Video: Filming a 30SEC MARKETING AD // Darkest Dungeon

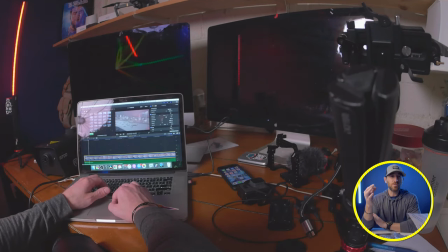3:08 One thing that I found is once that music was discovered, the music was going to kind of be the driver or tell me what the shots should be and that seems kind of silly but when you kind of go back and watch it and the camera's moving and it's going in and it's
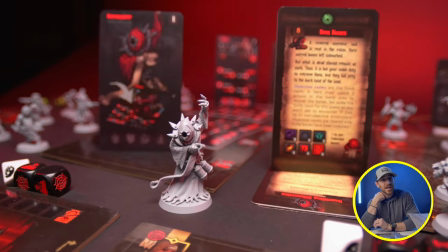3:22 going out and it's even cutting really quick or even doing some spinning a lot of that is all driven by the music and kind of how
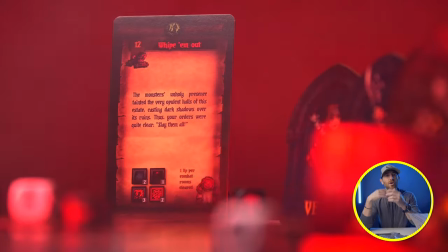3:29 it's sounding and what i visually thought should go with that particular like audio sound or what was going on in that audio track at that particular moment
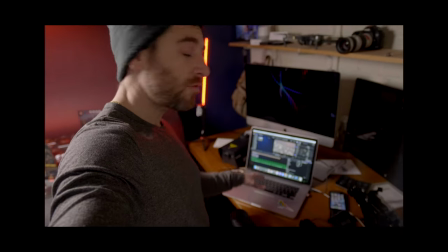3:36 we have now kind of jumped up in the final cut and I've kind of got my first little like scene cut together which is making me feel super confident about how all this is looking the vibe that's going on so I guess I just wanted to because I felt like I was a little excited right now because it's starting to come together whereas like earlier in the process while I know it looked cool and everything like that I just didn't know if it was going to fit with the music and things of that nature so I guess just a little bit kind of like report to future me of like I'm pretty excited what I've got going on here music sounding good background and everything's looking good I've got roughly 24 hours to finish this have it done and then put in the mail so we'll see how this goes and I'm interested to see what the final kind of version looks like because at this point I literally have uh two seconds worth of footage that's cut to music but it's it's starting strong so moving further into the actual shooting and editing as
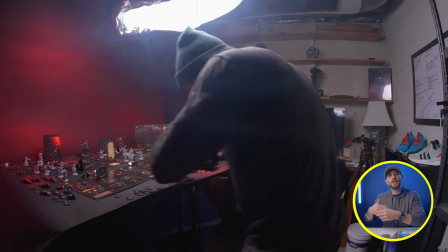4:38 i was kind of making my way and got my opener and then the following shot uh the one thing
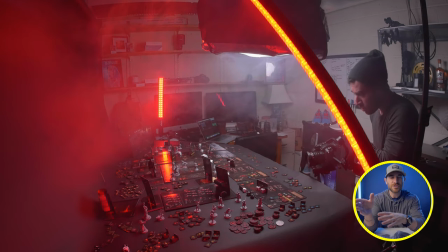4:43 that was looking for was to also tell a little bit of a driving story in regards to kind of showing
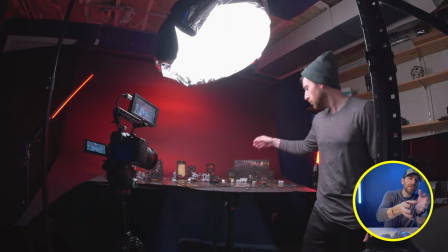4:48 a big wide showing you everything and then kind of making my way into the game or throughout the game.
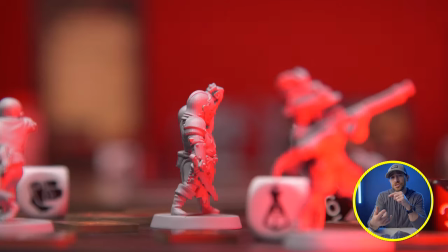4:54 Now I did this visually through getting tighter shots, through showing the board pieces,
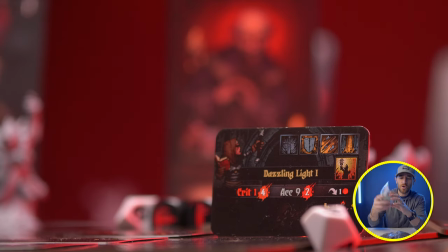5:00 through showing some of these guys, even some of our little cards here, and then also showing some of the miniatures.
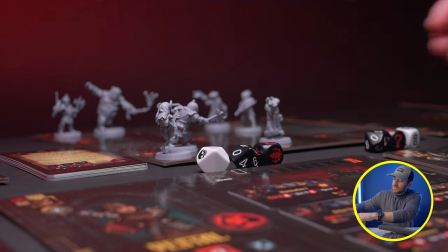5:08 One thing that I find with these particular games is that these miniatures or these pieces are so
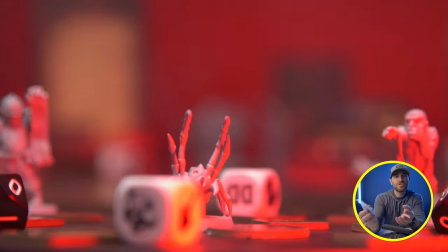5:15 unique in regards to every individual piece that I wanted to make sure that I had several tight shots that kind of highlighted not only the pieces,
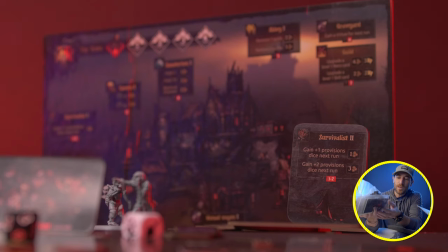5:24 but all the characters and the cards that went along with it. And so I think as the manufacturers would probably want or the creators of this game,
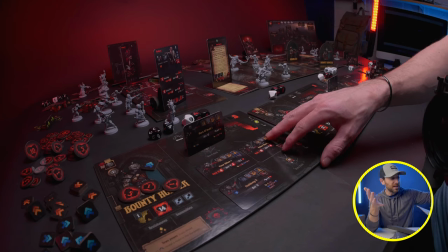5:32 they want to highlight to their audience kind of what you're getting and why you would be spending this money on this particular product.
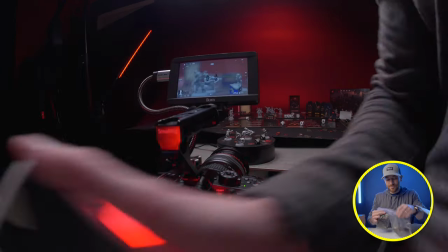5:38 Because they invest the time, the labor, the effort into creating all this stuff.
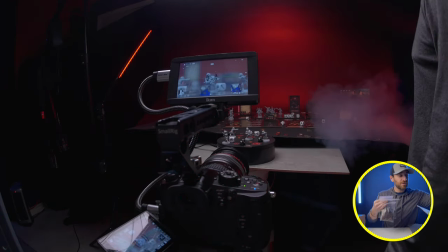5:43 And it is then in my turn or in return,
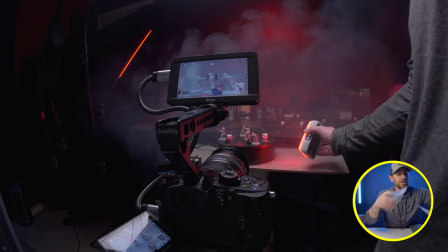5:46 my job to give you a really good understanding of what's coming in this package. And overall, I think we did that.
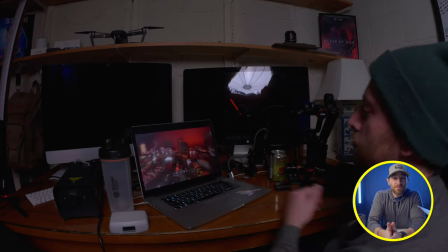5:58 When I sent the video to Jesse, at this point I had probably watched it, oh gosh, maybe 50 times.
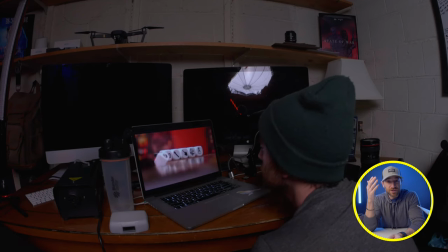6:05 I had watched it on my computer, I had watched it on my iPhone, and I had even showed my wife,
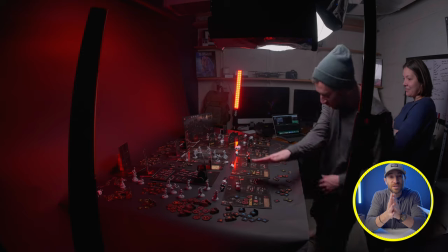6:11 and I was freaking thrilled because the music just I knew it I just knew it when I saw it and I heard it it just seemed to work I knew it was something different I knew it was gonna be high paced enough that it would at least draw people in and once I had gotten that first shot the swoosh in and
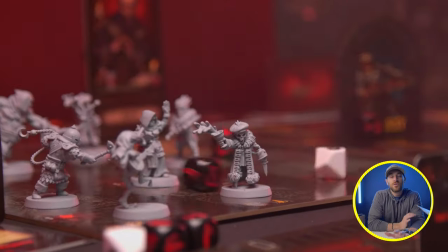6:30 the swoosh out oh man it was game on taking what I had learned from my particular professional side of things and also doing product reviews and things like that and taking the way that I shoot and then incorporating it into the board gaming space, this is going to be something that is going to be awesome and a journey that myself and the Quackalope team I think you're gonna be thrilled to have you guys along for the ride. And what I kind of mean is just I have a video that I'm gonna be doing this next week on ISS Vanguard. Same guidelines.